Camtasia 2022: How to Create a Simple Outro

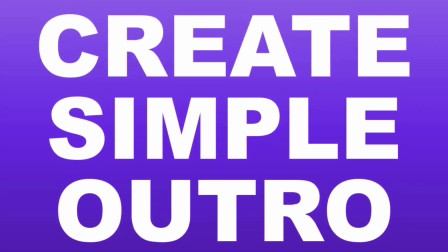[0:00]
let me show you how to create a simple outro in Camtasia.
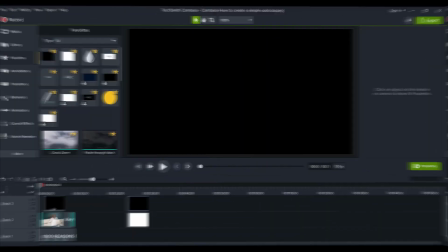[0:05]
Hey everyone, how's it going?
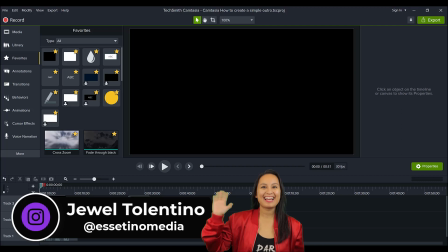[0:06]
It's Jewel Tolentino here from Essetinomedia, and on this channel, we show you how to create profitable content.
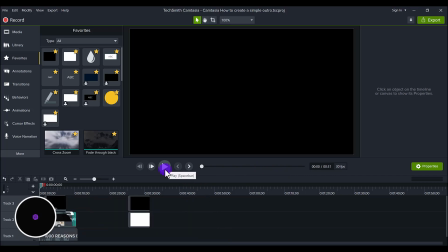[0:14]
Alright, so let me play this quick outro that I made for one of my clients. Here it is.
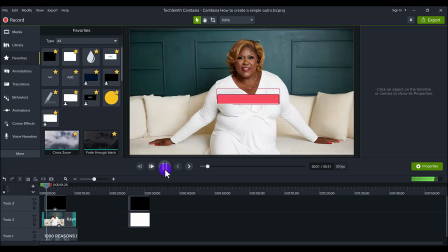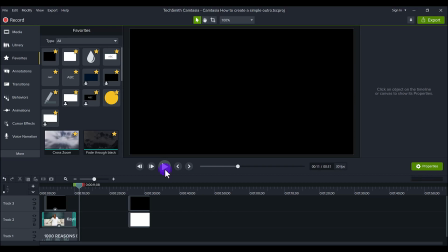[0:32]
So that's it right there. That is for a podcast from one of our clients, and she wanted a simple,
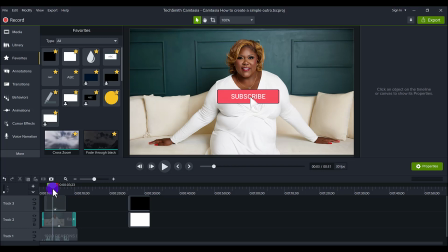[0:41]
smooth, elegant outro. So let me show you the elements of this outro and how I made it. You can see that it's very simple. There's literally 1, 2, 3 tracks that are happening, 3 elements that are happening,
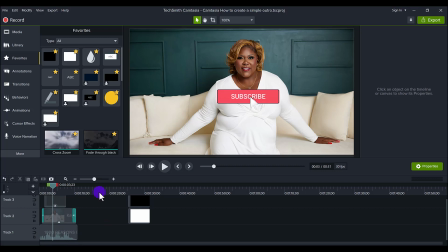[0:58]
but there are some key things to make it look really good and really professional. The first here that we have at the bottom, and I always like to put at the bottom, is the music, the song choice. Now, my client actually chose the song for this outro,
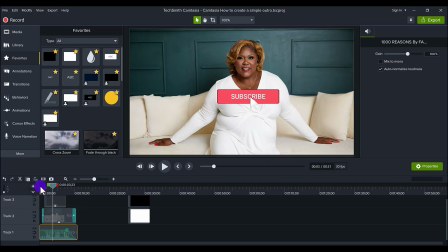[1:15]
and I went through the song and found a part that I felt best gave a feeling of ending or an outro, because that's what an outro is, right? It's like an ending. So I'll play it again so you can hear the song again.
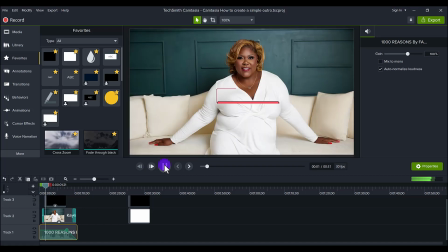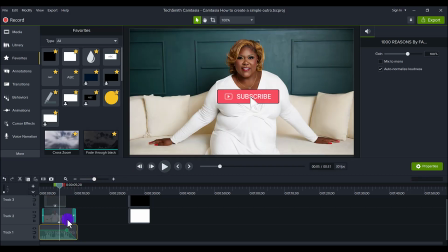[1:41]
So to me, that part of the song felt like an outro to me. And you'll notice here on this part, there's a diagonal going down. I actually did I'll show you right here. I did a fade out to the song right here.
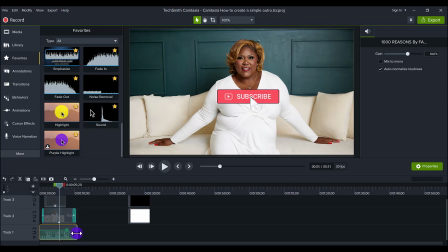[1:58]
So I took this part and I added this here because I cut out a section of the whole song. And it's cool that you can really do that because you don't have to take the song for as it is. You can manipulate it to make it into an outro like I did here. So if I didn't have this outro,
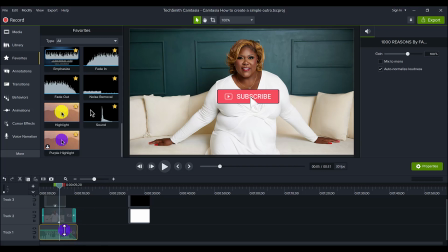[2:16]
it would just cut off abruptly and it wouldn't be a smooth sound and outro. So that's the song there. Make sure you have a song that sounds like it's ending or like it's an outro. Next here is the photo of my client.
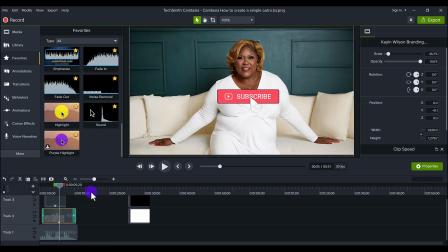[2:34]
If you're doing something like this, you want to make sure that you have a really good photo. If it's, if this was like a photo from my phone and it was like a screenshot or something and it was pixelated, it wouldn't have good quality. This is a professional photo shoot.
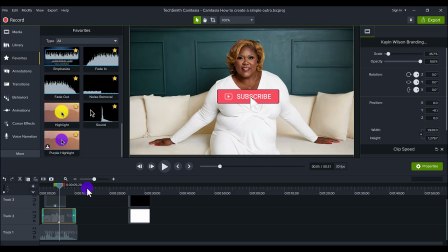[2:53]
I'm not saying you have to get a professional photo shoot. You can definitely find some good stock photos that are really high quality. But my client here, she got a photo shoot done and she got this amazing shot of her. And this is the shot that she wanted to use for the ending.
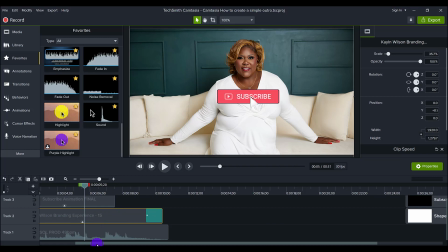[3:09]
Now, you'll see here that there is some transition here.
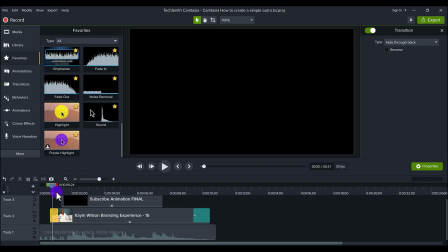[3:14]
There's this right here, which is the fade to black. That is this one right here.
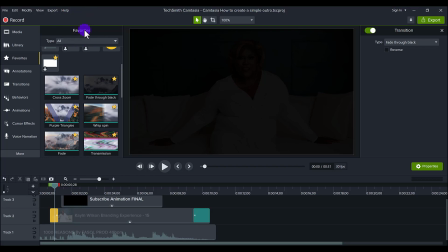[3:21]
And you'll notice that I have everything in my favorites because it's faster.
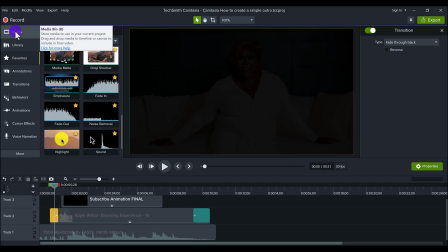[3:26]
When you put everything in your favorites, you can find all the things that you need. Just a quick rundown, I went through annotations, transitions, behaviors,
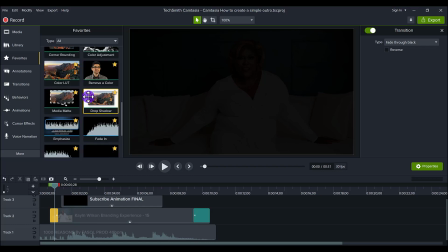[3:35]
animations, and I starred everything so that it shows up in my favorites so that I can quickly grab it. These are things that I use the most.
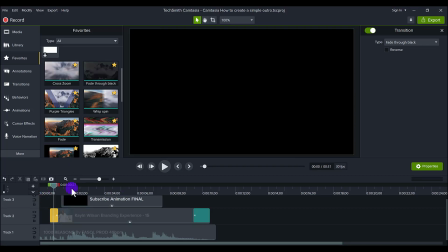[3:45]
So there is a fade through black at the beginning and then a fade through black at the ending.
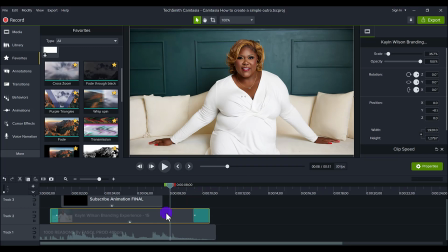[3:52]
And I didn't touch anything on this photo because it was already a professional photo shoot. It was already pretty much good to go. I just centered it. The photo was a little bit bigger than the canvas used, but I just made sure to center her. And the photo looks great.